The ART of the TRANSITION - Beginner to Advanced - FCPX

Black is the easiest color to transition from as you move your camera into black and you start your next scene out of that black color it's so easy because all you need to do is just block the lens and you'll get black every time.
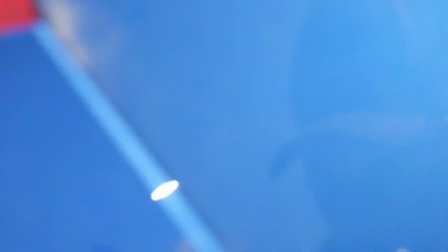However there's other ways different colors, different textures, there's water.
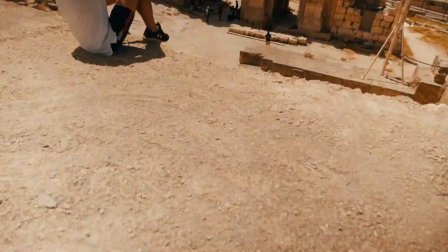This is one of my favorite ways to transition from clip to clip as it can really appear quite smooth with your camera movements.
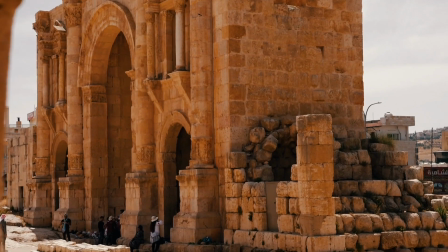Light to light, dark to dark, etc.
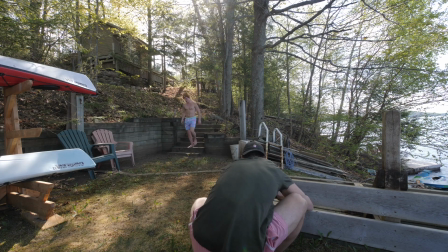However sometimes this does require a bit of planning to end your clip on a certain color or texture then start that next clip from something similar looking,
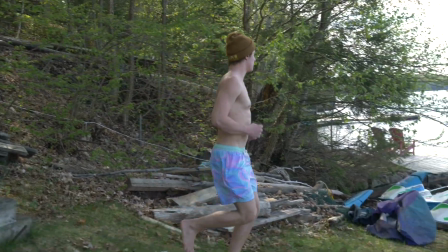even though you might be in a different scenario or situation. Okay, let's jump in the editor.
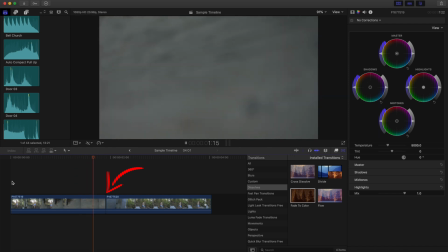We have our two raw clips with a blip of a transition right there.
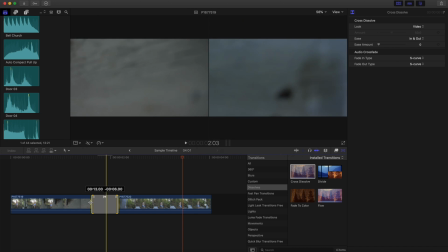All we need to do is drop a cross dissolve into the middle, extend it out, and look how smooth this looks after that. Number eight, and that's jump cuts. And one way to effectively use a jump cut is to show time elapsing or time passing.
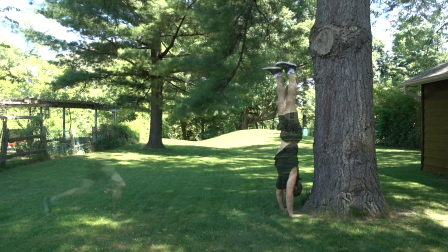It's almost like a time lapse. However, there's more detail in the The main way we use a jump cut is when someone is talking to the camera just like this and for whatever reason They need to take a break or they screw up. You don't have to start all over again Instead you just insert a jump cut This can be a camera angle change or even a punch in. Punching in actually hides the jump cut and makes it seem like you have more Angles than you really do, but you don't always want to use your own cuts Sometimes it's just better to reshoot that section of talking in whatever the case is if it's a speech or interview Number eight and that is tick-tock transitions Number nine Mask transitions Okay, i'm actually going to stop it here because mask transitions is a huge topic and that's going to be the next tutorial All about masking it's called 10 ways to use a mask and we'll dive deep into all the different ways we can do that So I hope you got something out of this tutorial and it's going to be helpful for your next edit Like I said before some transitions require a bit of pre-thought However, some you can just figure out and post so if this video was helpful Then be sure to follow me on Instagram and take dog. No. I'm just kidding Don't follow me on take dog, but do give the video a thumbs up consider subscribing if you aren't already and see you in the next one